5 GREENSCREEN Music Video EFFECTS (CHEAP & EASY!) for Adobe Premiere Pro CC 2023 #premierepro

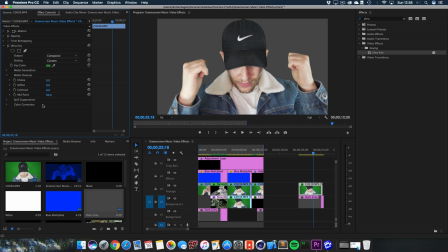All you need to do to kind of get a great key is have a nice footage, use the Ultra key effect in Premiere Pro, drop it on your footage, and then play with the settings right here until you get a great result. And you can fix a lot of problems with these tabs right here. Also, the spill suppression is very nice.
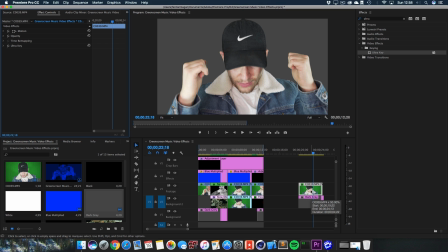And yeah, once you got this, you are armed to create the effects that I'm going to show you in the following.
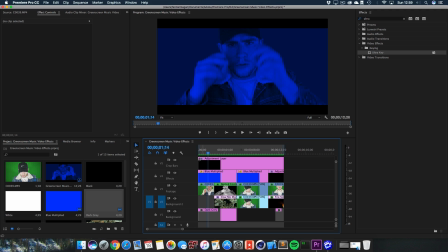Alright, so don't get distracted by all the action that's going on in here in this composition or sequence. It's actually very easy. We got 4 scenes right here, and all of them are having my effects that I've mentioned in the beginning implemented in them.
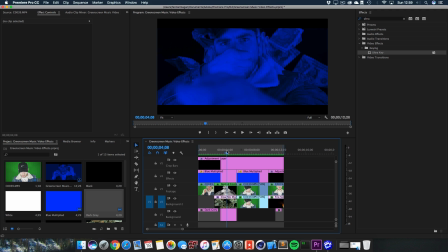First of all, we got this scene right here, then we got this one, this, and that one. For cuts or 4 shots with different effects in them. And all of them contain my 5 effects that I've mentioned.
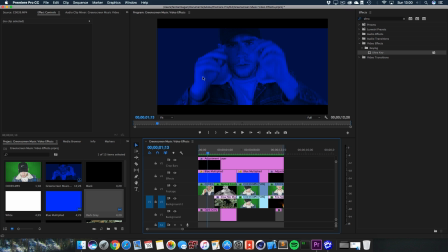So the first shot right here is very basic, and it has this blue multiplied
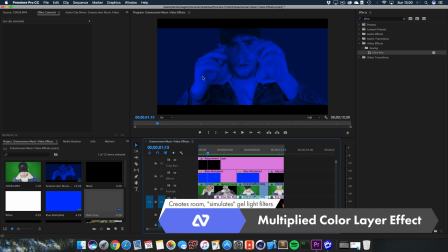color matte over it or on top of it to kind of put myself in a blue room, or as if the director has used a blue light.
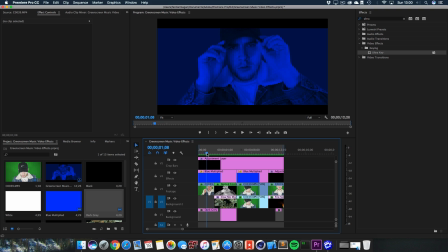And yeah, I really like this effect. Actually, you may have seen it in your intro. It looks really nice and kind of gives it a official look. And if you add some grain, it looks even more realistic. But let's break it down first of all. Well, as you can see, there's the cut for the shot, and this is all needed to create this shot.
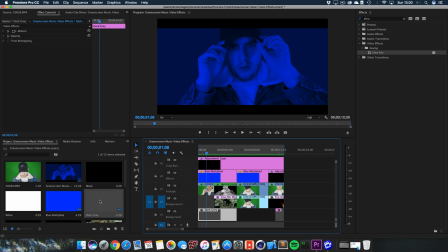And here we got a dark gray matte, very easy. It's just a gray matte. You can go to here, click on this little icon, then select color matte, click OK, and then select your gray color and basically just drag it in here. That's what I did with the dark gray. Why did I do this?
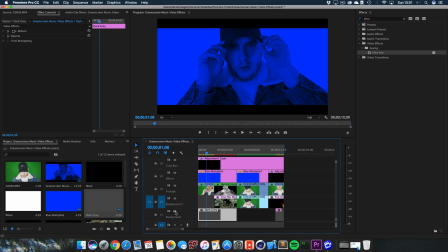It is because if you toggle the transparency, you can see that if I wouldn't have made it, it would be very bright in the background, and that's too much for me. So I've kind of created this to make it more dark. And yeah. Next up, we got my green screen footage.
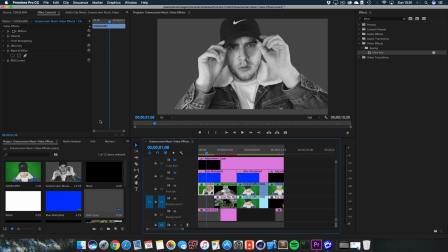And if we turn everything off above it, you can see that this is my footage right here. On the footage itself, I got the ultra key again. So I'm getting rid of the green screen. Then I've got the black and white. Then the RGB curves to give it a bit more contrast.
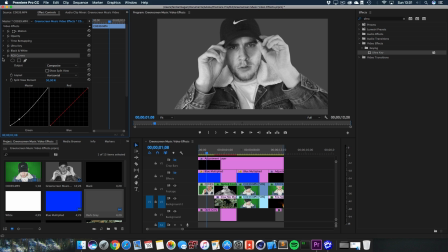And for the RGB curves, I'm just bringing down the lows a little bit so it's more darker, or the shadows.
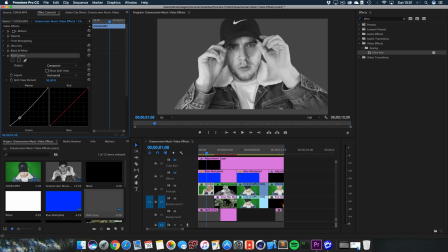Because if you bring them up, you can see how the shadows get, or the darks get really bright, and I wanted to crank them down a little bit so it's more contrasty in this area. Yeah, that's all to it. Very easy, just drag these 3 effects on it and you get this right here.
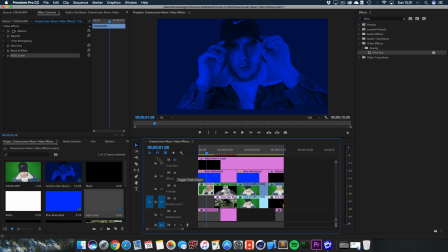And if you enable this one and disable the black and white, you can see how much contrast there's actually in there, and that's why I'm using the black and white on my footage itself. If you enable it, it looks way more flatter, and yeah, I really like it. Next up, for the blue multiplied layer, I've got a color matte again, same as the dark gray, just another color.
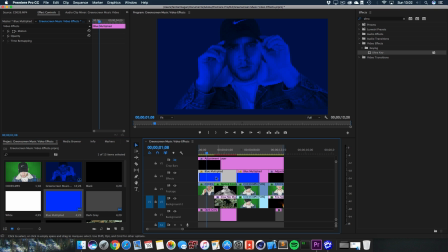And then make sure to select the blue multiplied once you've dragged it into your into the sequence.
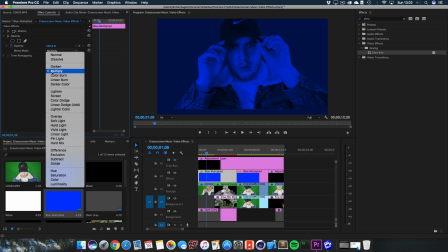Then go to opacity, and I've changed the blend mode to multiply, which gives you this effect right here, which looks the best in my opinion.
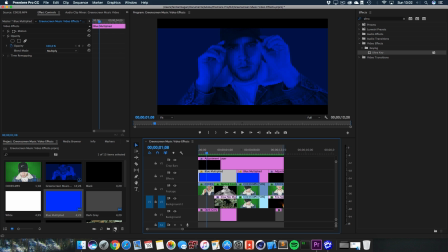And well, for the end, I've just got a adjustment layer that you can create by clicking on this new item icon, adjustment layer. Okay, then you got it right in here, but I'm just going to delete it because I don't want to make this too full right here. And then drag it on top of this, go to your effects, type in crop,
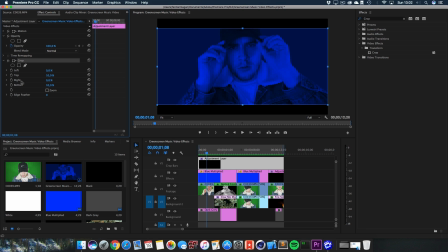drag this onto your adjustment layer, and then you get this option right here. And all I did is basically give it 10% for the top. As you can see, you can drag it along, but I'm just cropping 10% for the top, 10% for the bottom, and you get this nice letterbox effect right here.
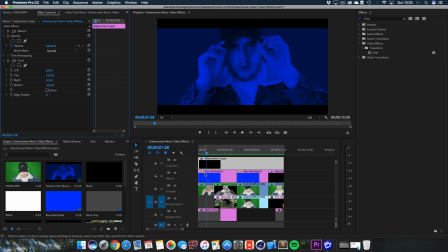Yeah, that's all there is to it for the first effect, which is very basic, and you can also change up the colors on the fly. You can make it red real quick, you can kind of cut in between, you can do a lot with this.
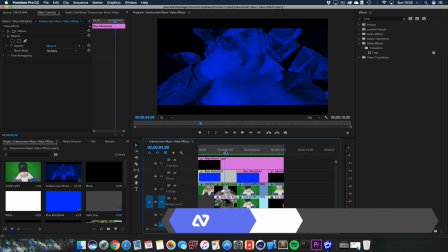Alrighty, the next shot is this money shot right here, pew pew pew.